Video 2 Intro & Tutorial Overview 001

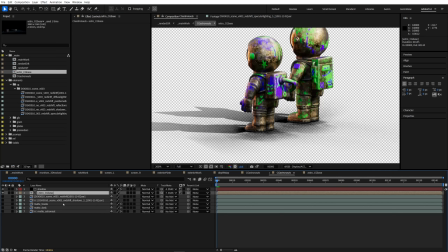[33:15]
Because there's an effect on Mat Astronaut, which is where it's pulling the green. So it's important that when I use the set mat that I have it sourcing effects and masks.
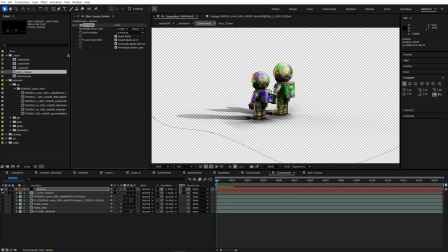[33:22]
And that removes the shadows from their bodies. So now we have shadows just underneath them on the ground.
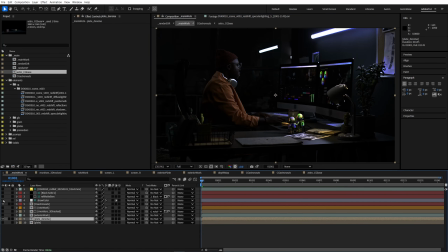[33:29]
All right, let's see how that looks in the comp. Let's go back up to the main work. I'm now gonna turn on the base plate.
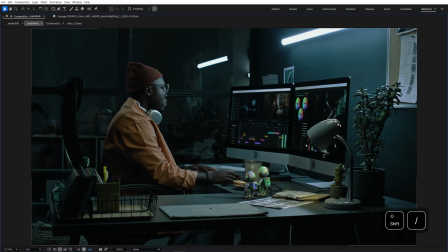[33:34]
I'll turn on the color, leave off the matte bars for now. Looking pretty cool there.
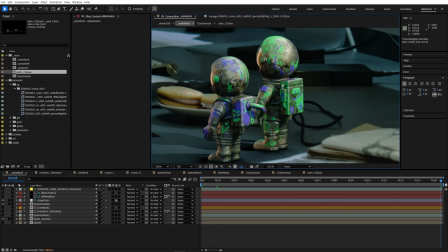[33:40]
They do need a lot of work still. They're very sharp, so we're definitely gonna need to add some blur.
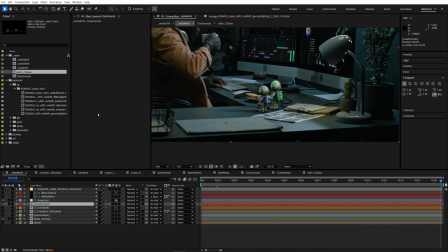[33:45]
Let's go ahead and add a camera lens blur like we've been using for other ones. Turn the roundness up. Sometimes what I like to do is not just the camera lens blur.
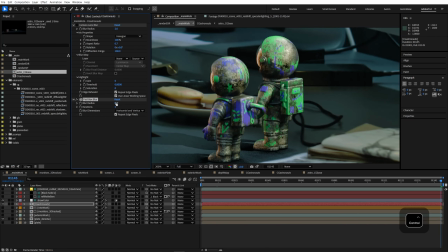[33:55]
I like to first add a tiny bit of softening before we're even dealing with the blur happening from the camera's focus.
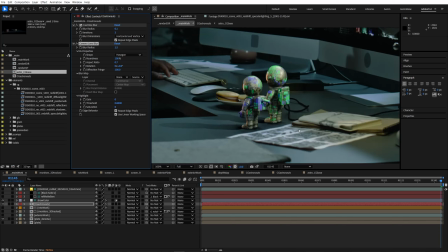[34:02]
I'm just comparing it to the areas around them to kind of get an idea of how the focal plane is in that region.
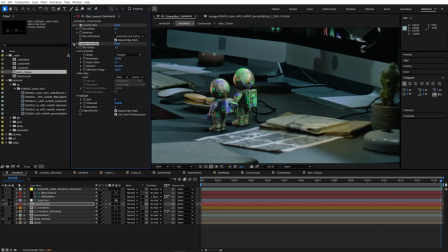[34:11]
It's subtle. Then there's some additional color correction and stuff we should do here as well.
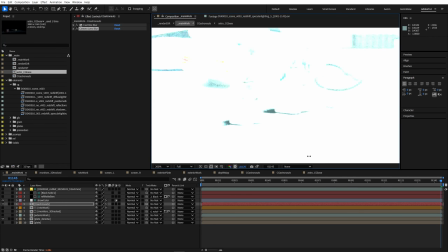[34:16]
Looks like their shadows are getting a little bit too intense. I feel like they should not be darker than every other shadow in the plate.
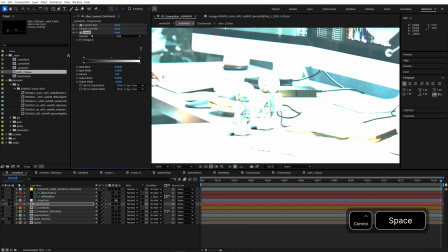[34:23]
So we're gonna wanna lift those a little bit. I'm gonna go ahead and put a levels on there. I'm gonna put it before the blurs. Maybe I'll try lifting a tiny bit of blue into the shadows.
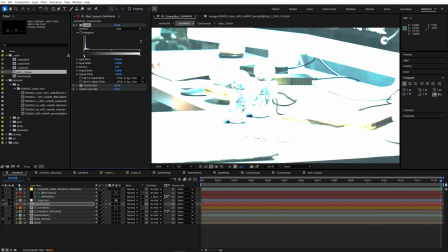[34:34]
And then I'm gonna switch back to RGB and we're gonna lift a tiny bit of black overall. Start to lift those up until they hit just the right spot.
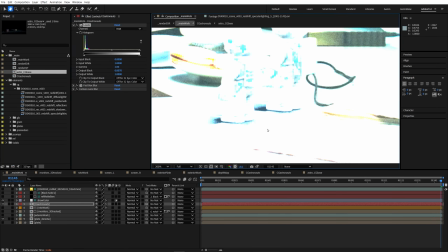[34:42]
I'm kind of looking for that nice, even, as I lift the exposure here,
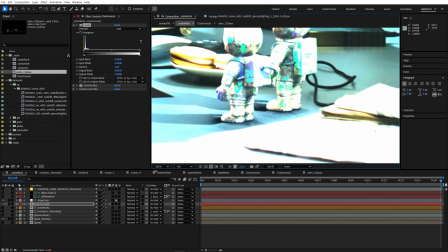[34:47]
it should feel very natural with the way that their shadows go up compared to everywhere in the plate.
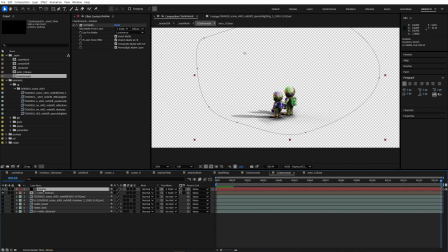[34:54]
Maybe I actually just want to pull these shadows down just a hair to like 80% opacity.
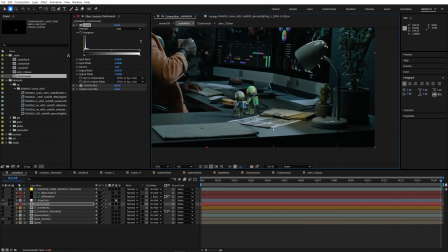[35:03]
the end of the day, it is a lot of back and forth, getting this just right.
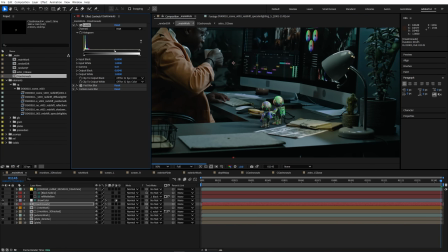[35:08]
It's also a lot of guess and checking it from far away, checking it close up, checking all the different exposure levels.
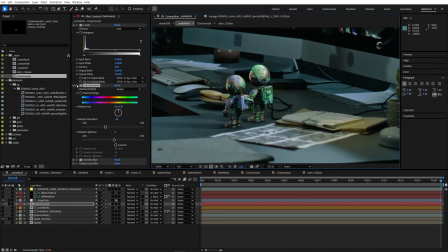[35:14]
And you kind of constantly, it's almost like when you're driving, you're checking all your mirrors and always aware of what's going on.
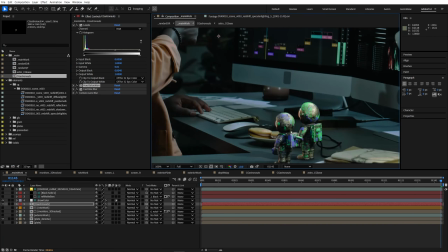[35:20]
You're doing the same thing while you're comping.
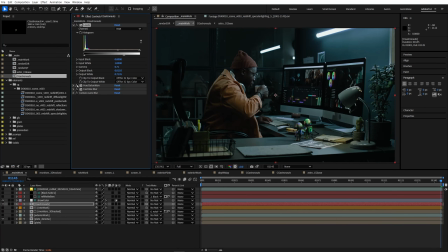[35:26]
All right, we're gonna call it good there. That's looking pretty good.
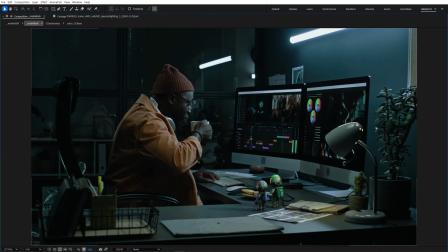[35:31]
I think we'll leave them like that for now. We can always come back later once everything's kind of coming together and we can see how they're holding up.
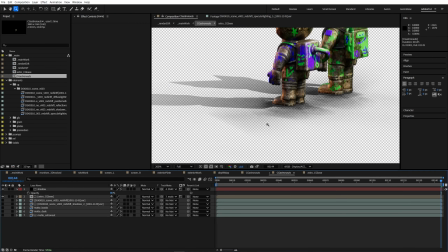[35:38]
I might just add a tiny bit more blur in the shadows. I feel like it's bugging me a little bit here.
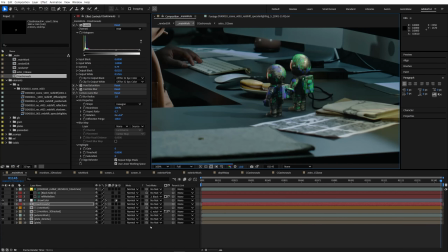[35:43]
Let's give it a whirl. Nice.
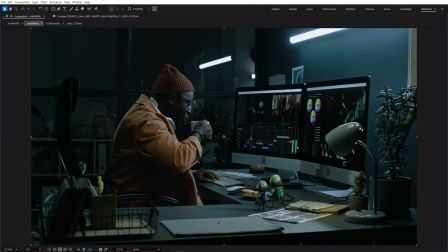[35:48]
Yeah, that helps. You don't really see any edges coming from that. I'll go ahead and put these in the pre-comps they belong in.
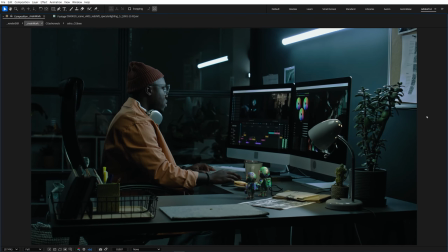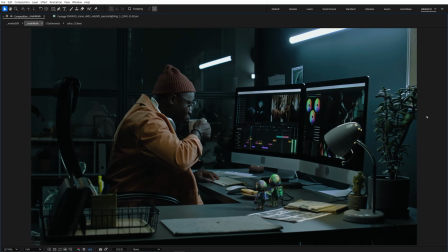[36:01]
All right, there's one more thing I want to do here. Down all the way in the CG base.
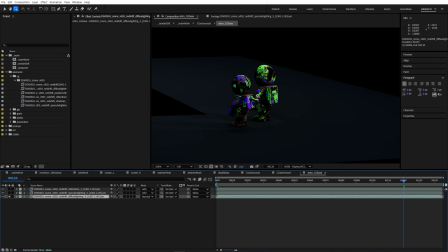[36:06]
Yeah, it's mostly in the diffuse here. I feel like the paint that's on them is almost neon bright.
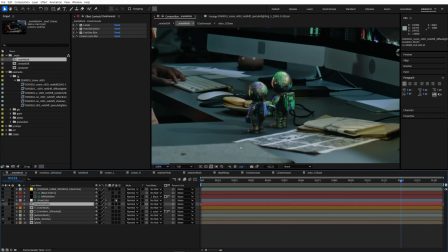[36:12]
Actually, before I even do this, let me take a screenshot. See where we were.
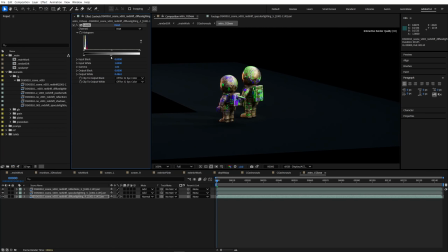[36:16]
Let's see if we can get this a little better here. Yeah, that kind of takes a bit of that intensity away, which is kind of helpful, but I don't want to mess with any of the reflections. I feel like I want to keep all those. Let's go back to the main work. Ah, much better.
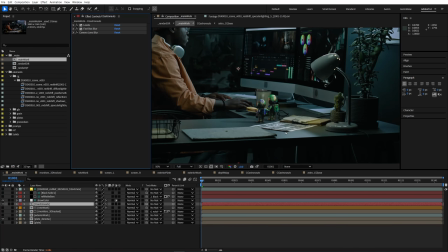[36:31]
Might not even need that hue sat anymore, honestly. Just by darkening them, that's helping them sit in there a lot better.
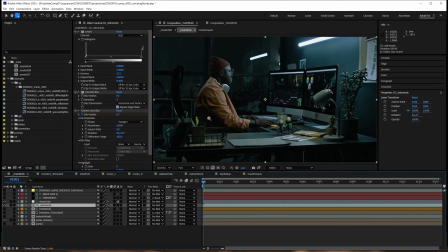[36:36]
All right, let's go with that. Let's go ahead and add the other CG, which is the book that'll go into this basket here in the foreground.
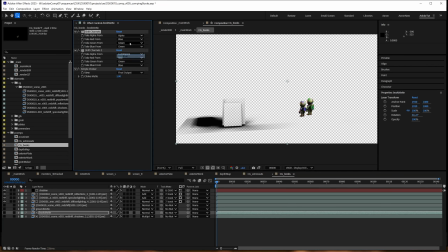[36:46]
All we'll do for this is just duplicate the astronaut CG pre-comp and adjust the matte channels so that the book is being matted correctly.
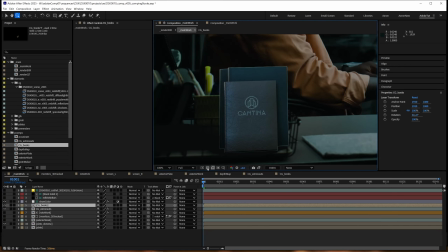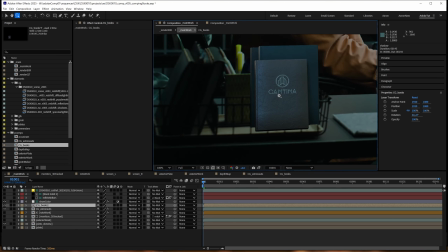[36:59]
The next thing we need to do is definitely bring back the basket here. We also need to blur these books accurately.
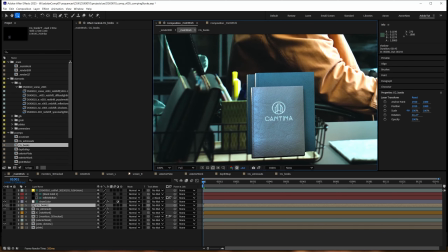[37:04]
Books are a lot more foreground, so they're going to need to go more out of focus. So similar to what we did with the astronauts, let's go ahead and add a very subtle fast blur first. I'm going to also add a camera lens blur, same values we've been using. I'm going to take a look at the books right around it, see if we have enough.
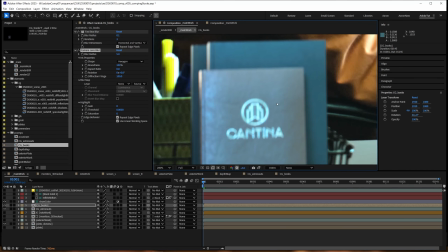[37:23]
Actually, it looks really good.